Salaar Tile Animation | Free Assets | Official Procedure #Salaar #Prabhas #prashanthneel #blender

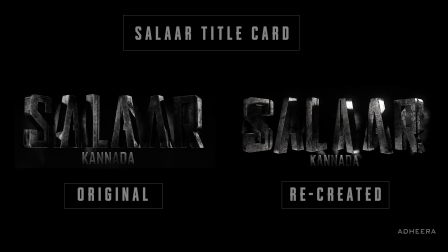0:00 Only this video teaches you the perfect video to create title. All other videos in YouTube are not even close to official.
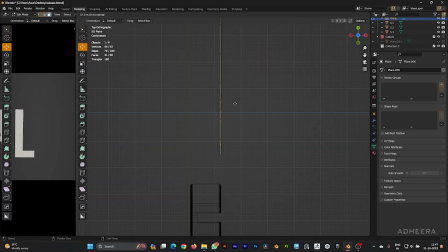0:06 Hi guys, let's learn how to make Salaar title animation as official movie using Blender and After Effects.
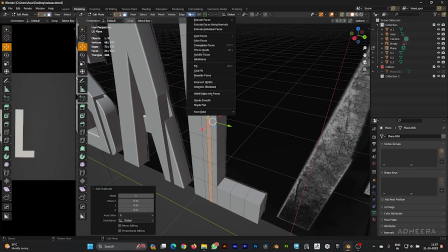0:12 No third-party plugins are being used. Here we create complete title from scratch.
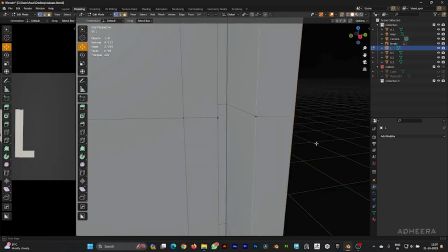0:17 Just the Blender and add Salaar title reference and start modeling according to the title.
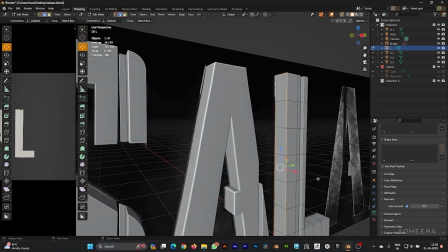0:23 If you are a beginner, you need not to worry. I have provided this model with animation in description below.
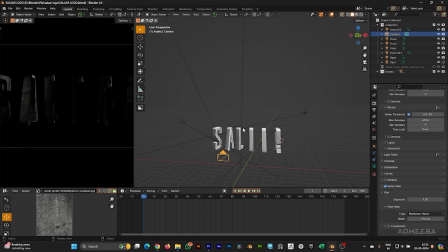0:29 Now open your Blender file, which I given in project file. I have modeled this using Salaar reference image from trailer.
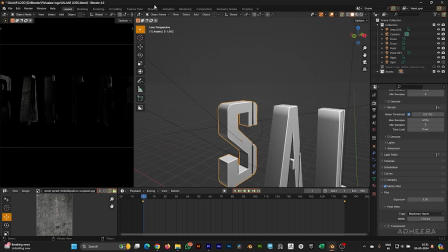0:37 I love post complete 2-hour modeling video uncut very soon. So stay tuned.
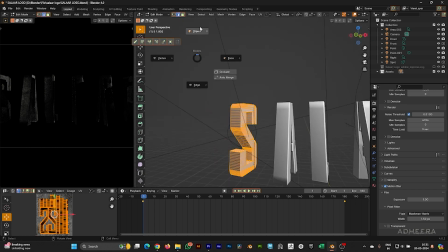0:43 This model is completely UV unwrapped and textured using Quixel Bright textures.
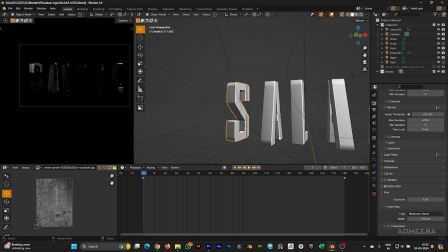0:49 Then follow the steps. Here in texturing we use 2 metal textures from Bridge and mixed that in Blender.
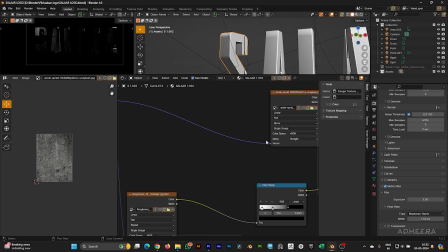0:56 The models are unwrapped well so we get clear texture without any stretching.
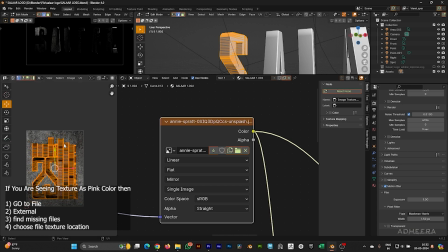1:00 Then adjust color through color ramp and shading and rescale the texture so we get details.
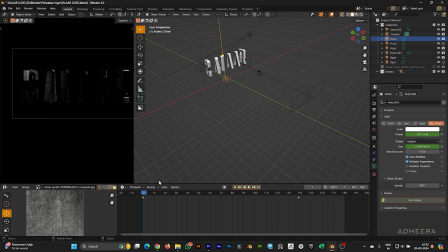1:06 Basically in this scene we have having a camera and 6 lights set up, where we have subtle light coverage from all the direction. Using area light gives you bit studio type of feel. In this lighting setup we use light transition from 0 to maximum, so we can get dark to bright transition.
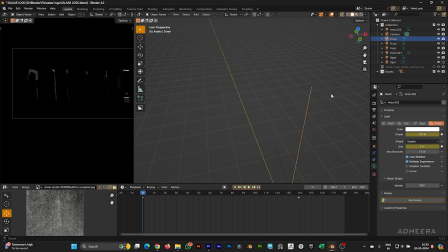1:25 Using keyframe you make this from 0 frame to 140 frame. Basically this helps us to have dramatic feel. Placing light below the title just to increase the light fall and bevel. And one area light from front enhances the light in scene.
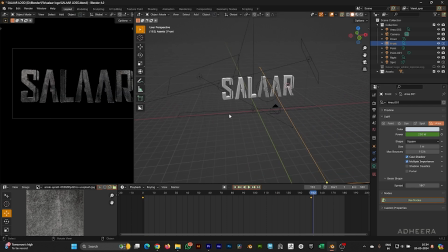1:41 As you can see, main light is from right side in original title video. So we placed one light from right and one from top. You need not to worry, everything is given. After placing Salaar 3D letter we need to animate.
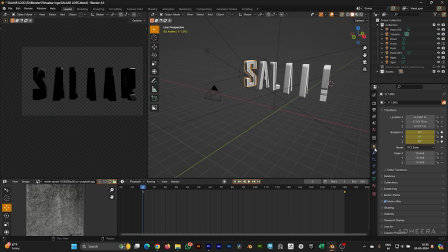1:56 As we can see in original video, 3 letter rotate clockwise and other anti-clock. Basically this denotes opening up box kind. So we choose angle 80 for left and -80 for right and place keyframe at 0.
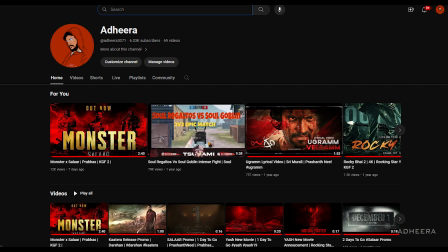2:09 Do subscribe to my channel, every subscription boosts my confidence to create more such videos.
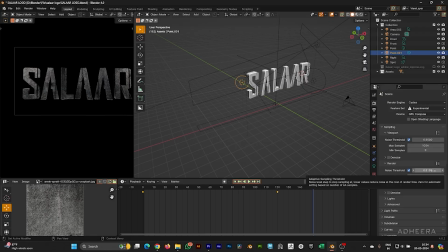2:14 Now for exporting the scene we chose Cycles render engine where we can get realistic shadows. Having good amount of samples is important. Use filmic color space and choose high contrast. And here we will render in PNG sequence as to maintain good color quality.
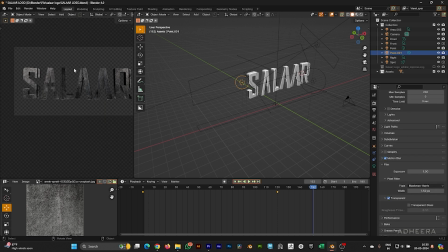2:30 Then choose go to firm and press transparency check mark so we can get transparent title. Then choose file path where you need to export the sequence and then hit render animation and wait for your computer to work.
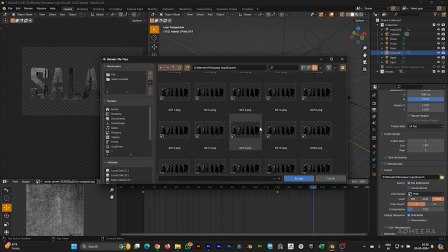2:41 You can skip the Blender process if you are beginner to Blender.
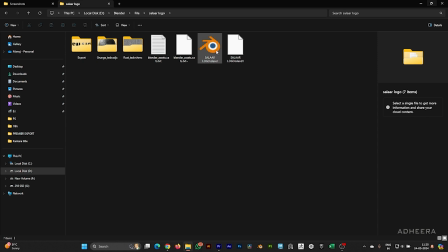2:45 You can directly start with After Effects as the Salaar exported file is also included in the project file given below.
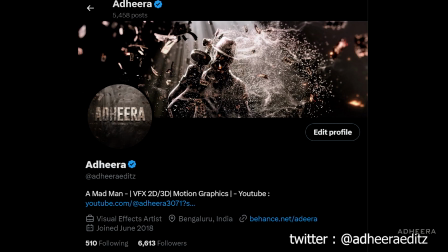2:52 If you any doubts, do message me in Twitter, my DM is open for all.
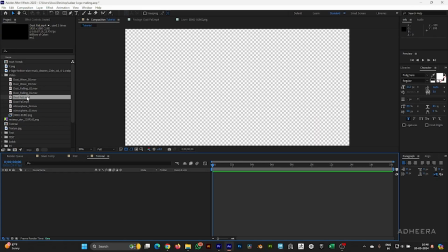2:57 Now open After Effects and import the given exported PNG sequence from the Blender. Then you import required dust and atmosphere particles to match out the official title.
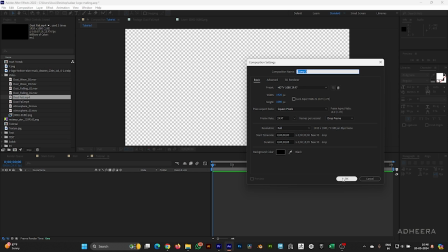3:07 Then you create new composition as 1920 by 1080 with 24 frames per second.
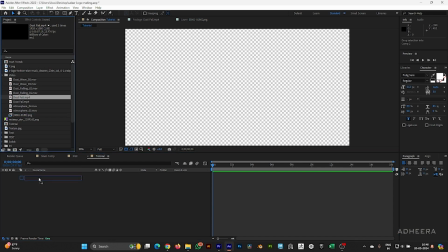3:13 Then drag the Salaar footage to main comp. In this video I will show you an easy technique to put dust behind logo without masking using a simple trick.
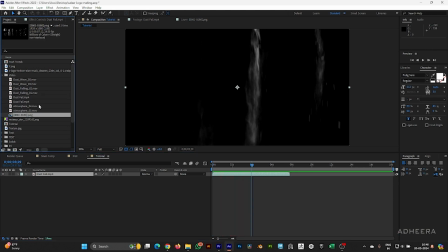3:22 Then drag dust file to the comp and place dust video below Salaar logo. I cannot share this footage as it has royalty rights, find similar footage in websites.
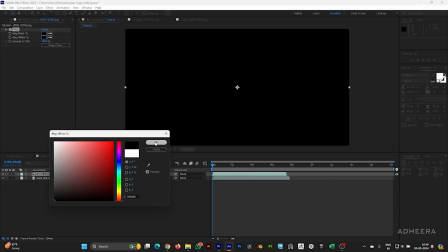3:32 Then for above Salaar footage add tint and put complete black. Now change the dust matte to alpha inverted.
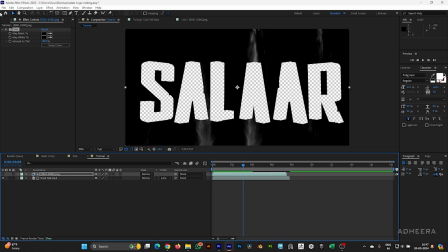3:40 You can clearly see that we have masked out dust with topmost accuracy. Then duplicate Salaar logo footage and place in above.
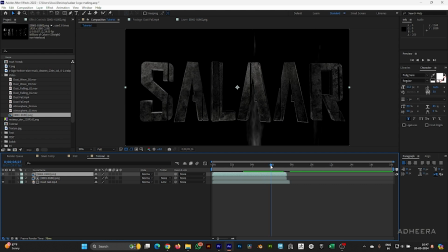3:48 Now we have clear footage and dust behind it. Next resize the dust footage and place according you comfort.
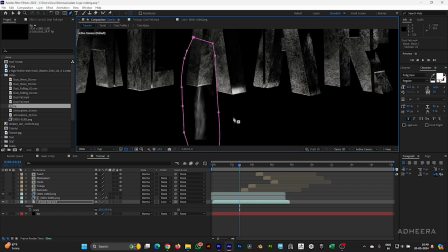3:55 Then mask out dust footage using pen tool. Feather the mask and resize it as we don't get harsh edge.
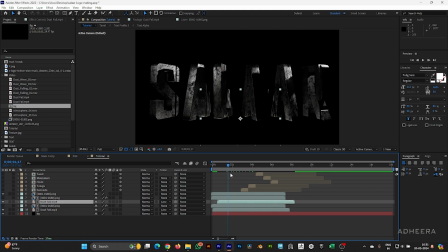4:02 Then duplicate matte footage along with dust and place behind different text.
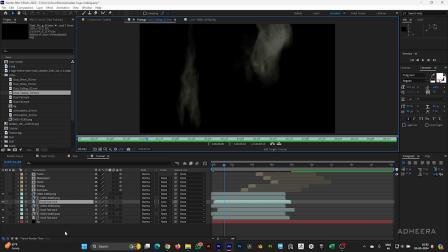4:07 Then replace the dust footage with other footage to get some variation. For that select the footage and hold Alt and drag other footage over the previous one.
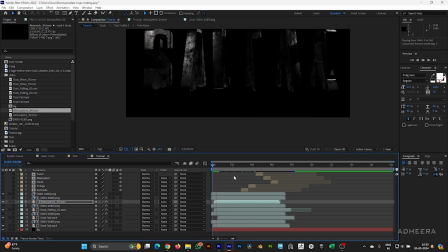4:16 Then continue this process even with atmosphere footage so you get subtle smoke feel.
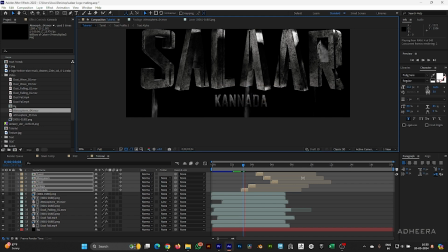4:25 Next we will add our multi-language title. As we can see, this look is a 3D title but it is not actual 3D.
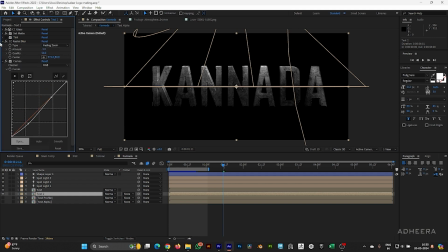4:33 This process is little complicated, we'll show this in next video tutorial.
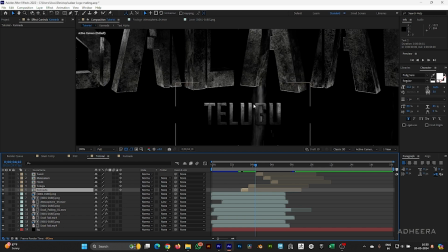4:38 If you are here, do subscribe and like the video and share with friends. Now just look at the bevel and quality of the title we created.
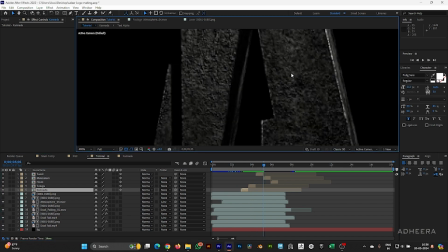4:46 It just resembles the same as official. You can clearly see bevel edges.
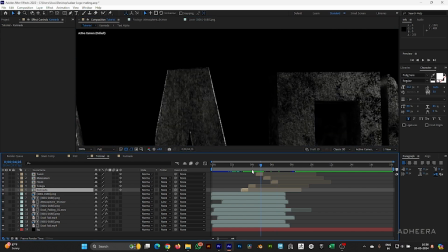4:52 And the dust and smoke behind the title with perfect masking. You can also notice our lights catching bevel well.
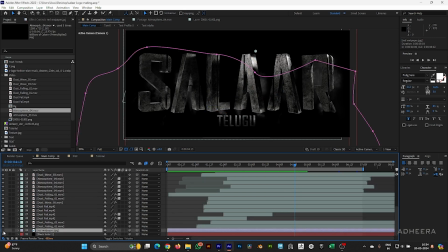5:00 If you need, you can add any grunge background and add black and white tint. And decrease its opacity between 10 to 20%.
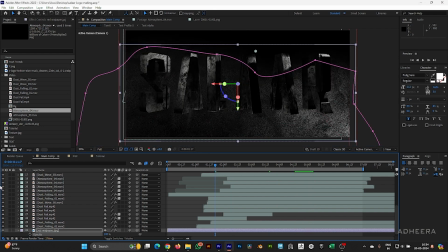5:08 Adding background gives little depth to the scene. But it's my personal choice to keep complete dark to create that epic feel.
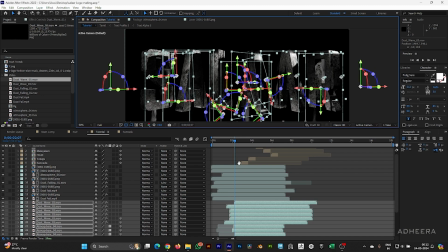5:16 Now continue adding dust particle as I shown before. Follow same step and add same as original video.
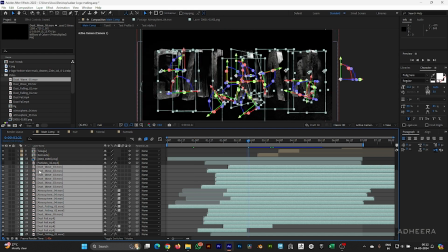5:24 Masking these smoke or dust according to the placement is as it must be close to reality.
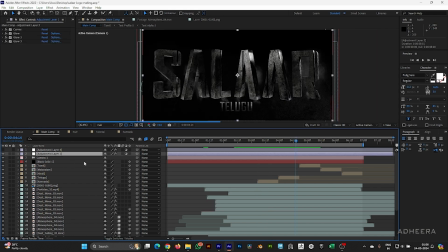5:29 Make sure you don't overdo and make things messy. Now basic post-production is: add a curve and just to give bit exposure. Then add subtle glow with 0.5 intensity and 100 radius and 70 threshold, then copy glow twice and increase the radius.
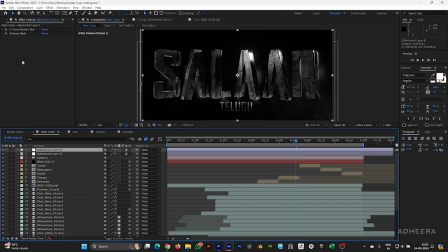5:46 Basically this is technique to add subtle deep glow. Then add force motion blur as it make text animation bit realistic and blend it in.
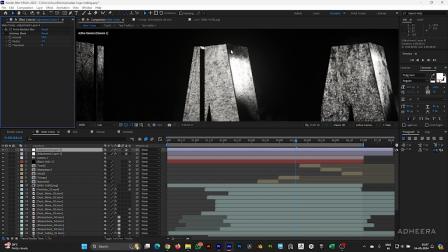5:54 Then add unsharp mask, basically this will sharpen the scene with 50 number given in column.
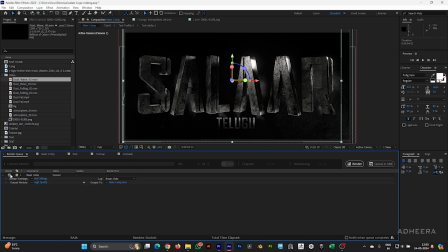6:00 Then press Ctrl+M and choose exporting format and choose path and hit export. Usually I export in PNG format and then match to audio in Premiere Pro. So finally we have the Salaar title animation just like official trailer.